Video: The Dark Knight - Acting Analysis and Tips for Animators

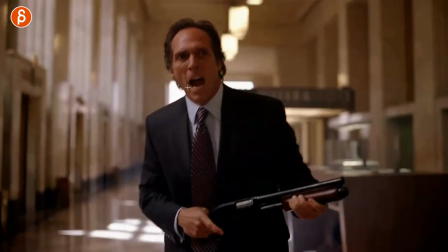a character doing this actually having not saying words but it could be grunting it could be yelling it could be something in terms of frustration going ah doesn't have to have sound you can still go big with your emotion including a yell for something that has no sound or you do add sound
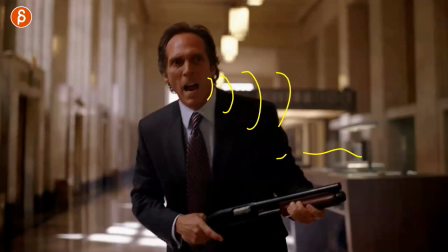so your lip sync doesn't always have to be words it could also be and again this wouldn't be exactly lip sync but it would be using sounds
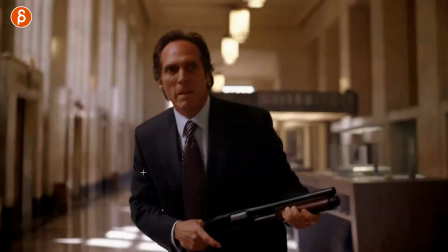and you can use yells and grunts and coughs and all kind of stuff i think you can expand kind of the horizon of a pantomime shot
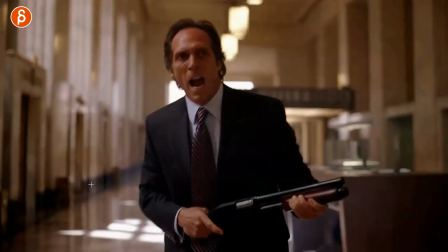and a lip sync shot and i love this i love this idea of him going ah just being frustrated because he can't hit him then
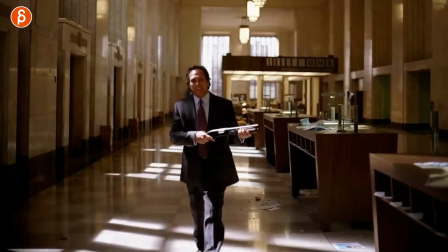as we go forward you looked at this here this is just a quick moment because of contrast he's leaning this way and then he goes yeah you know
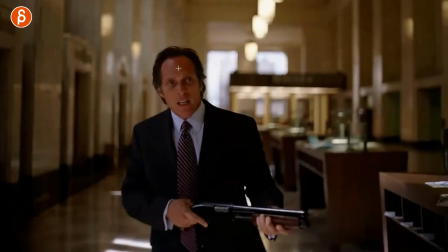what you're dealing with your friends are dead that's what he says here and i love that he goes from this angle to this angle just a last
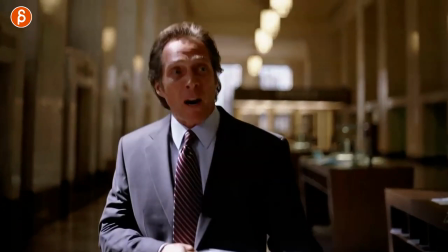little contrast moment and he doesn't do it exactly on the beat of him saying the word it's kind of in between i know it's a small
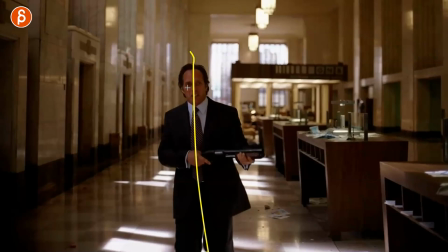little thing but to me this is very animator friendly of just movement using depth of the scene.
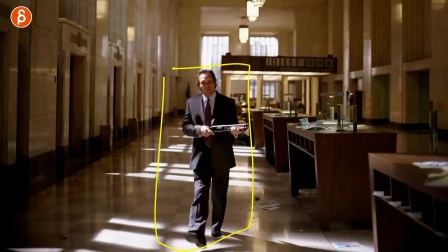It's cool in terms of mechanics, right? You can see full body mechanics and ending up closer for more facial acting.
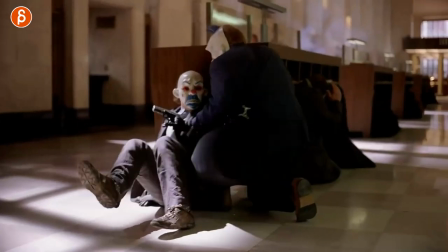To me, this is a really cool shot in terms of structure, in terms of what he can show off.
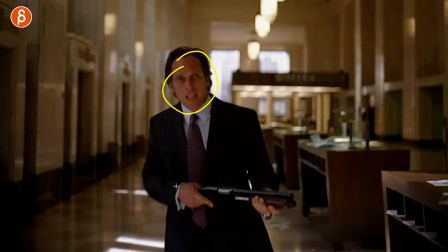Mechanics and a lip sync and a nice little contrast moment at the end.
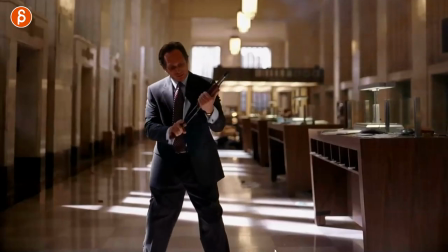It's really, really cool. Anyway, we got to this here and then we have this moment here. Shoots, he's out and then he shoots him here and I'm going to show you this.
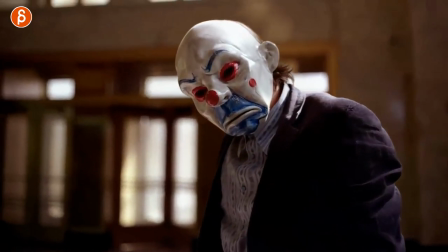It's the moment of when he falls and the Joker does this. Why? Because it's such a simple thing in terms of animation.
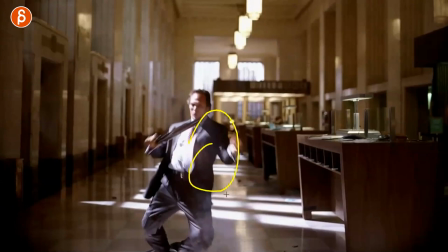So imagine your character did this or did this to another character, right? And this is your character.
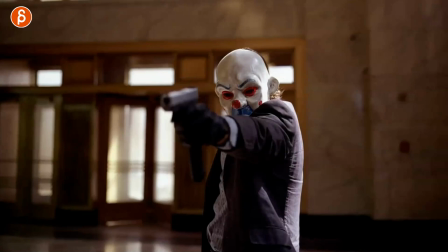So imagine it was something good or bad. In this case, let's go with something bad. This guy shot this guy.
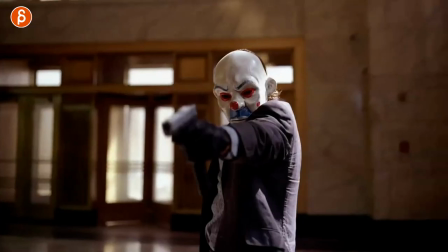This is a horrible act. Now, if he just does this, that's already bad enough. He looks at him, basically watching him die. but then if you do this it's almost like a studying like oh i'm curious
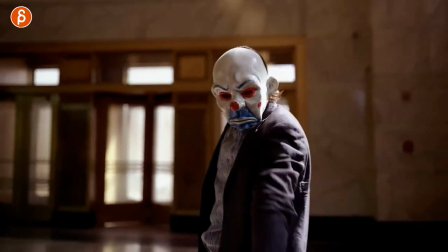that's interesting this person is in pain this person is suffering how cruel and depending on you know how vicious this is and to whom this is done to could be you
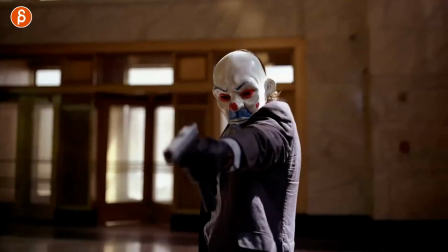know old person a kid this would be even more cruel to watch in terms of animation it's just a rotation it's just a rotate
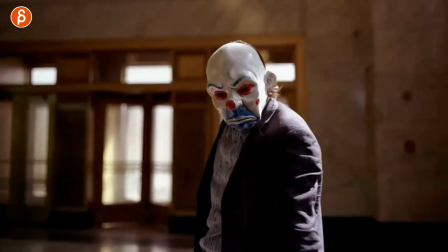over yes of course you're gonna have influence on the neck and the chest and blah blah blah but technically it's just a head tilt but in terms of the
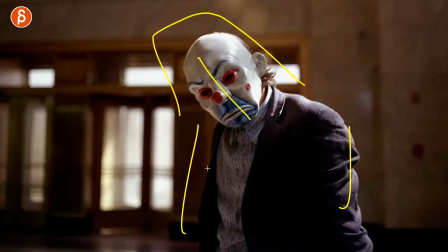character what the character does here in terms of oh interesting I'm interested in your suffering that's just a crazy thing then to watch and then to see
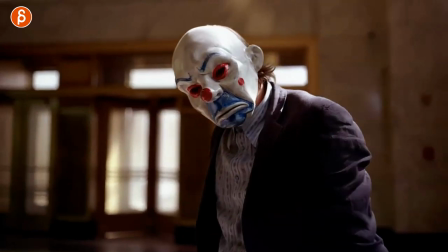the personality and the character of this character just because of a head tilt just like with the blink to me it's a simple thing in animation but it can have a huge impact on the audience or a huge revelation of how we get to know a character so to summarize everything is important of course it is but every single move the timing the repetition of a move or not the lack of it the eye line the blinking the head tilt just everything as an animator you're so in charge of everything clearly over every frame just be mindful of that i know when you start animating you are concerned about the mechanics and the timing the way in the space you know all that stuff but once you're kind of done with this you're never really done but you like you have a good understanding of it really think about it now okay okay i can put the mechanics to rest i'm now in stage two where i'm really thinking about what does that mean i'm successful in having a character stand up or sit down or have like an arm gesture maybe not this one or this one or a head turn cool i can do this and it's animated well smoothly or whatever whatever style that you're animating to or with or whatever but now it's the next step of okay i have this arm move but what's the difference between quick and slow and like this or not or staring or looking all of those combinations will tell us something about the character it's just that extra new step as an animator that's just really exciting and i hope that you are in that stage or close to that stage because to me this is kind of where the me is of i'm done with kind of you know fretting about the mechanics and the difficulty of that now i can really look at intent and the specificity of a character's movement and how that impacts the audience and how we see a character that to me is really exciting